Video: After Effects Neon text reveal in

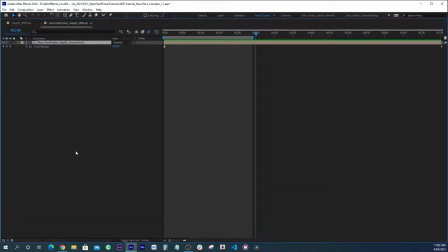8:09 And if I go hit the Uber key, you can see that I've also added a small choke just to bring it, because I thought that the Roadhouse neon font was a bit thick.
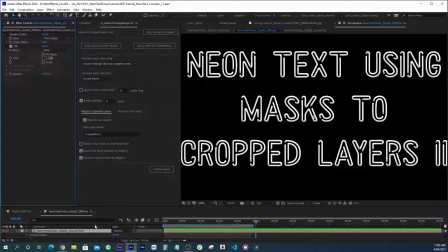8:19 So what I'll do is I'll get this version, and I'm going to turn the layer styles off
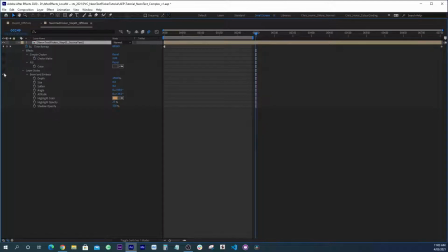8:25 by turning off this, and we can just see that this is our source text,
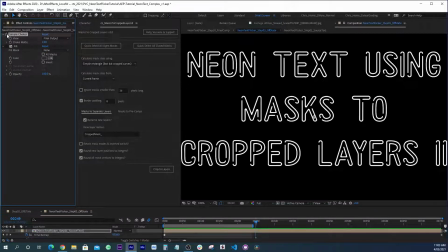8:31 and you can see that I've choked it a little bit just to make it a bit smaller to help make it
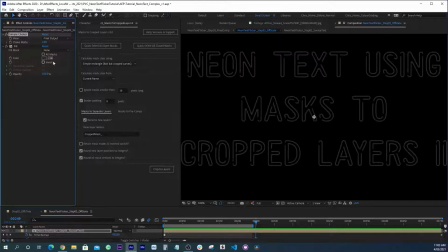8:35 look more like a neon tube rather than a font, and then I've just filled it with grey, and that's as far as the effects go.
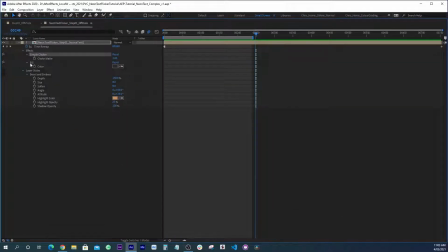8:42 And then in terms of layer styles, I've just used the bevel and emboss,
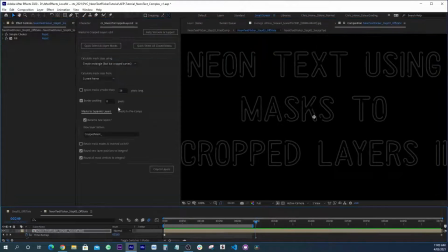8:48 and I've made the highlight a different color than white.
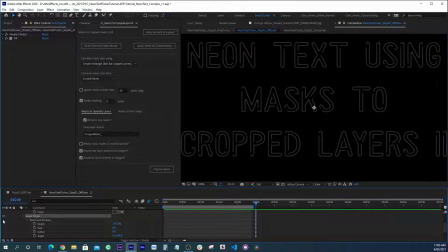8:52 So if I turn that bevel on, the idea is just to add a little bit of definition and make it look a little 3D. And I could play around with the angles and so on if I wanted to, but I don't want to spend too much time on this.
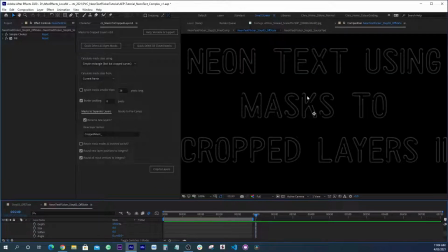9:10 So this is what we call our off state. This is sort of like the lights are there, but they haven't been turned on.
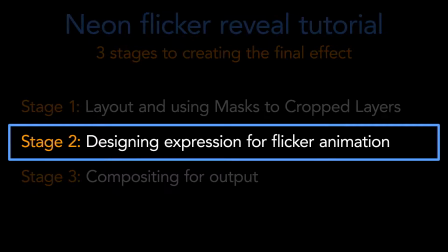9:16 So the next step is to get to our flickering animation, and this is where we jump out of the world of compositions and effects and into expressions.
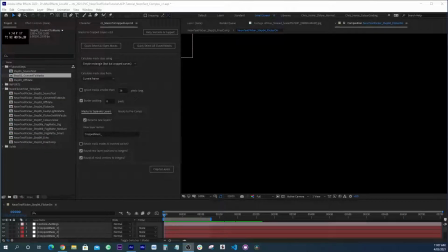9:25 Our expression is going to be applied to each individual segment of the neon, and so to do that we're going to take all of our individual masks and work with those. But as I said earlier, I like to keep the stages of development that I went through there in the comp.
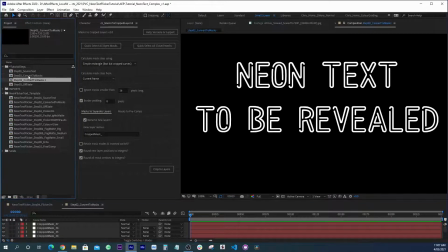9:42 So I'm going to take those masks that we already did, I'm going to duplicate that comp, and that's going to be now our step 4. So I'll type step 4, and this is actually going to be our flicker on animation. So I'll just name it flicker on animation.
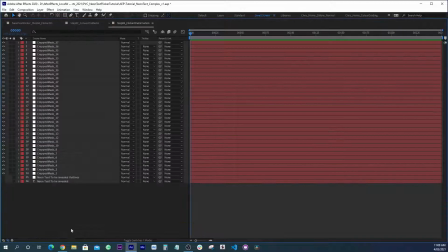10:01 And when I open this up, we can see that it's got all of our crop masks there. And I'm actually just going to delete the original text layers because I don't need them. Now, writing expressions and talking about JavaScript isn't exactly everyone's idea of fun.
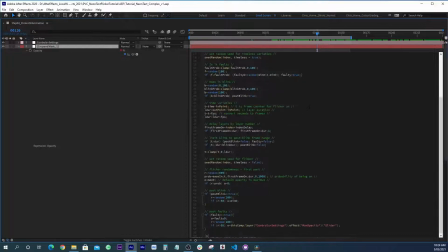10:17 So I've decided to keep the expression design part as a separate tutorial.
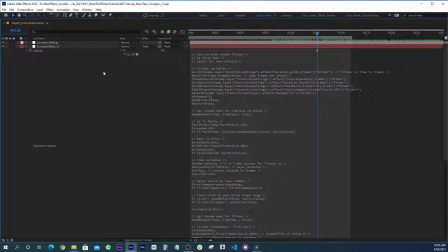10:22 If you're interested in writing expressions and you want to know the history or the background behind this neon flicker code, you can look out for an additional tutorial which will be coming soon.
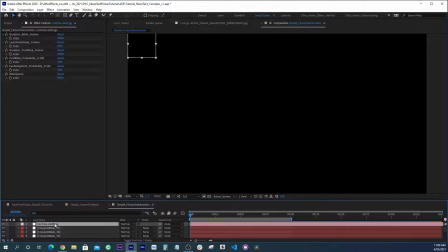10:34 So now we have the final version of our expression pasted to all of our mask layers. We can just tweak a few of the controls and settings to suit our animation.
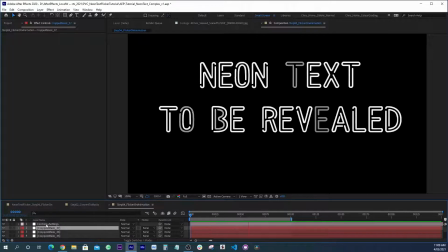10:43 So if I just hit spacebar to get a basic preview, see it's previewing in real time, let's have a look at what our options are. So the first thing we can do is choose the duration. How many frames do we actually want all of the text to be revealed at?
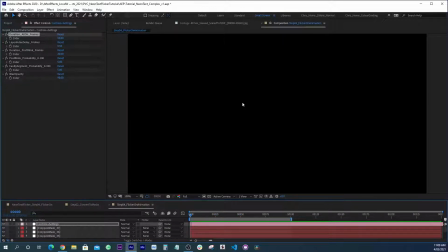10:58 Because obviously the neon is all flickering on.
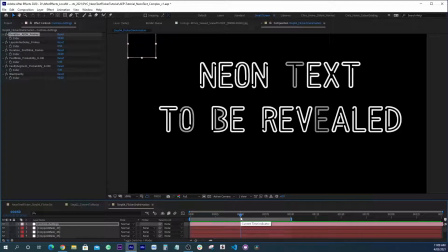11:02 50 frames at 25 frames per second is like 2 seconds, but we could make it slower. So let's type in 100 and we can see obviously everything's happening a lot slower. The gag's getting a bit thin. Let's try 75.
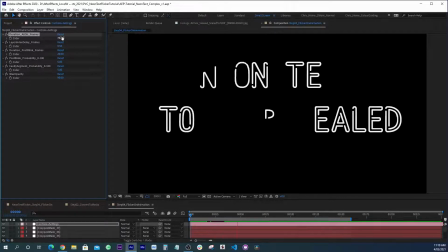11:22 That was 3 seconds. I still think it's a bit slow. We'll try 60. Okay.
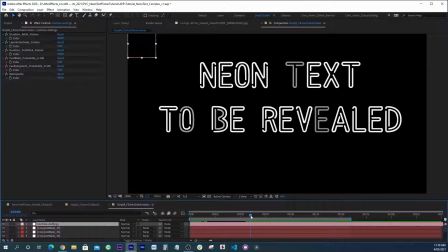11:30 The next thing, after having setting the duration of our reveal, so by the time we get to frame 60, all of our letters are revealed. We can stagger the delay if we want to kind of emphasize, say, a subliminal sort of reveal.
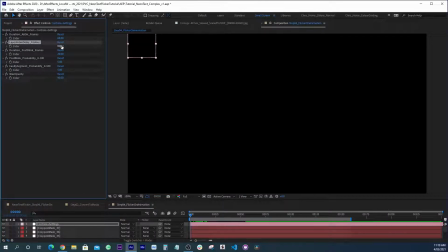11:45 So if I put that at 0, there's no index delay. All the letters are flickering on equally together. Whereas if I put that a 1 frame delay, it means every layer order is being delayed by 1 frame.
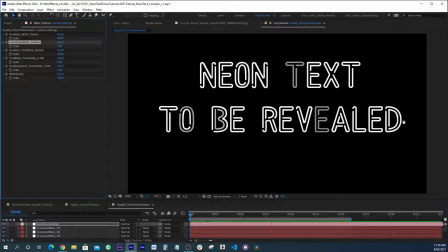11:57 Now you can see at the moment it's going backwards. We're getting our last letter there first.
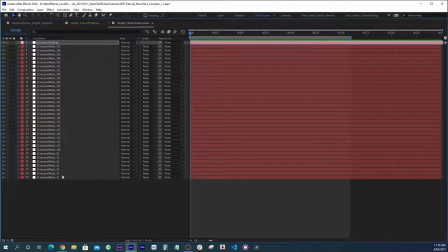12:02 So to fix that, all we have to do is select and copy and paste from the bottom up. So I'm going to select layer 1. I'm selecting from the bottom to the top.
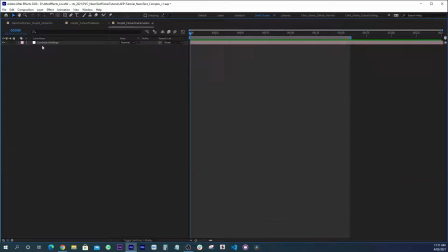12:15 Then I'm going to cut, and then I'm going to paste.